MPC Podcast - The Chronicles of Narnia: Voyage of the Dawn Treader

I mean, in visual effects, we create creatures that are not real, and it's arguably easier to copy a character, say a mouse or something, because you've got reference.
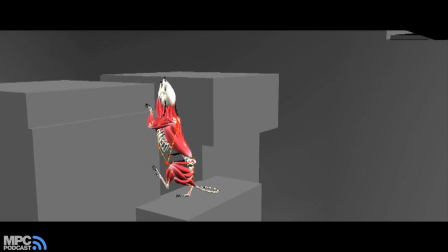You can look at a mouse and see how it's moving. But for dragons, for serpents, they don't exist, and so you have to take
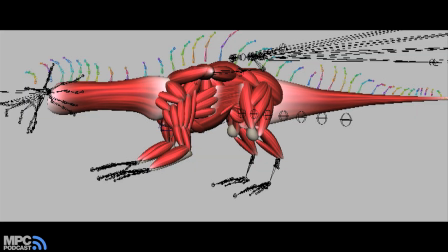bits of dogs and bits of snakes and put them together and make something that looks realistic. It could essentially turn into something that looks very cartoony or abstract, and it's like, how do you take that brief and add that element of realism whilst keeping that kind of fantasy element alive and have it work in a live action film.
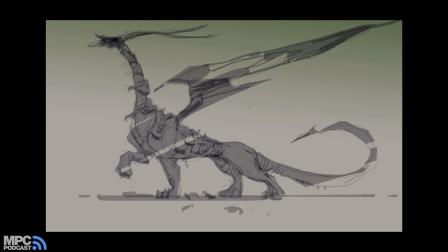But yes, we need to do a dragon, but what does it actually look like?
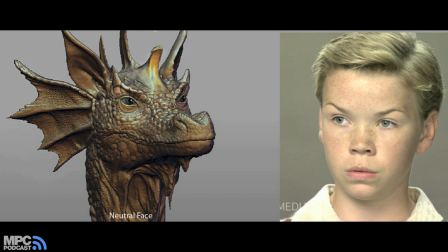Well, there's lots of interpretations of that, and it's kind of nice when you actually produce something and you're kind of like, oh, actually that's actually really working, and it's kind of that satisfaction of, yeah, we've hit something here and we don't quite know what it is, but it looks cool. Evil Mist is the bad guy of the story, and he's got no body, he's got no face.
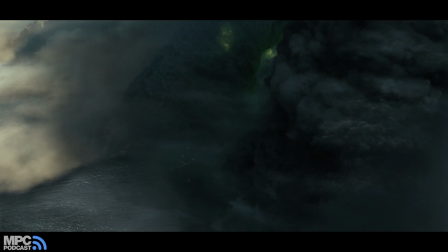It's quite abstract. You have to make the environment becoming a character.
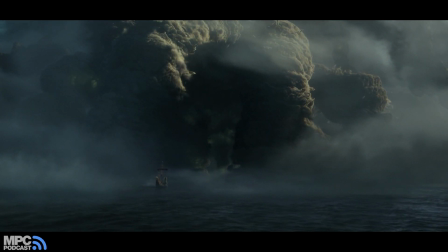So we didn't want it that he would look like a rock or he would like something without life.
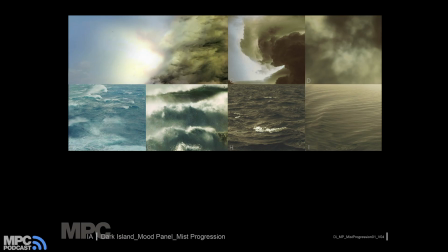He has to be clever somehow, but he's got no head to show that he's got a brain.
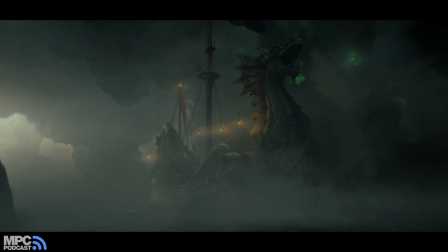We thought about being inside this evil guy, inside his brain, inside a clever forces. We wanted to play with the idea of synapses that would run around us. I think the serpent was super fun to do. The brief was, it has to be really, really scary, like a creature. What was the movie? Beetlejuice. When he turns to you and he says, "Wah!" So I went to see the artist and I said, that's our brief.
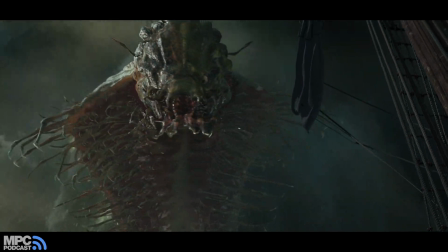Wah! We pushed a little bit the boundaries, being sure that they would never choose this one. Hey, and they did. So we were really pleased. The reed guy was super scared when we came up with so many legs.
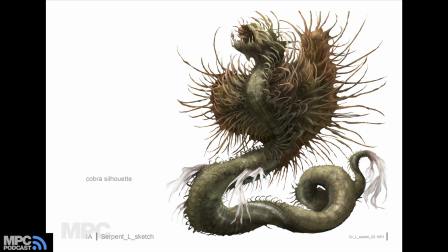Well, when I saw the concept art of the serpent, I thought, that's crazy.
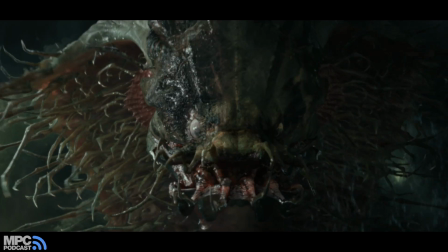I mean, how many little legs can you have and stuff? But it looked cool. So and it was pretty exciting because you don't. It's a unique character, and you don't really get too many unique creatures, something that you've never seen before. This Dawn Treader, it was essentially a big set, a big film set, and it took a long time for them to build the film set with a big team.
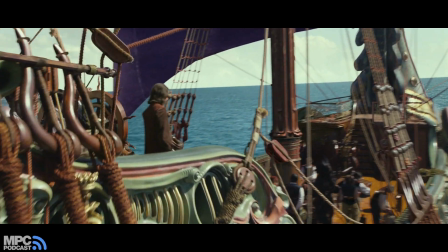The process that we go through is a relatively similar one in terms of, yes, the planks have to be a certain size and they have to have a certain bend to them to fit the hull and stuff like that, but the tools you're using are just different, as you're working in the virtual world, and you've got an undo button, which always helps.
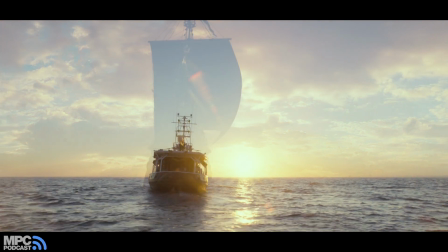We did all of the Dawn Treader sailboats, which was fantastic for the department.
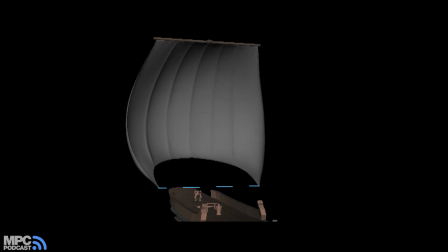The biggest challenge was the amount of cloth pieces, because most cloth setups that you do have 3 or 4 pieces maximum,
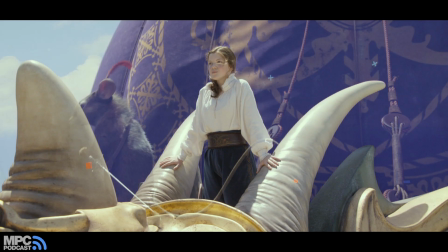and this had about 618 pieces, so it was the sheer volume and the resolution that we were working to,
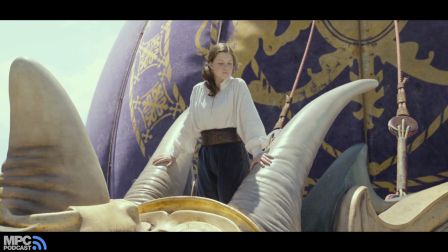the complicated rigging of it all.
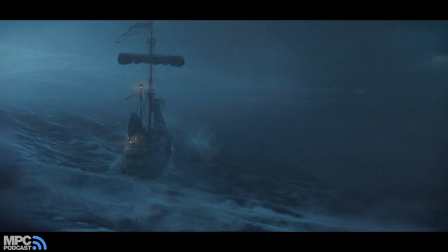You had ropes going through pulleys, and you had other ropes that had to move through the mast, and everything had to affect everything else. Yeah, so at the start of the sequence, the dragon dislikes Reepicheep, and we had to convey that he slowly,
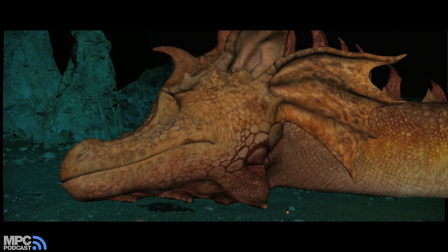gradually, throughout the sequence, warms up to Reepicheep, who's just trying to help him out. For the dragon to convey his emotions, all we had was his face and his eyes and his eyebrows.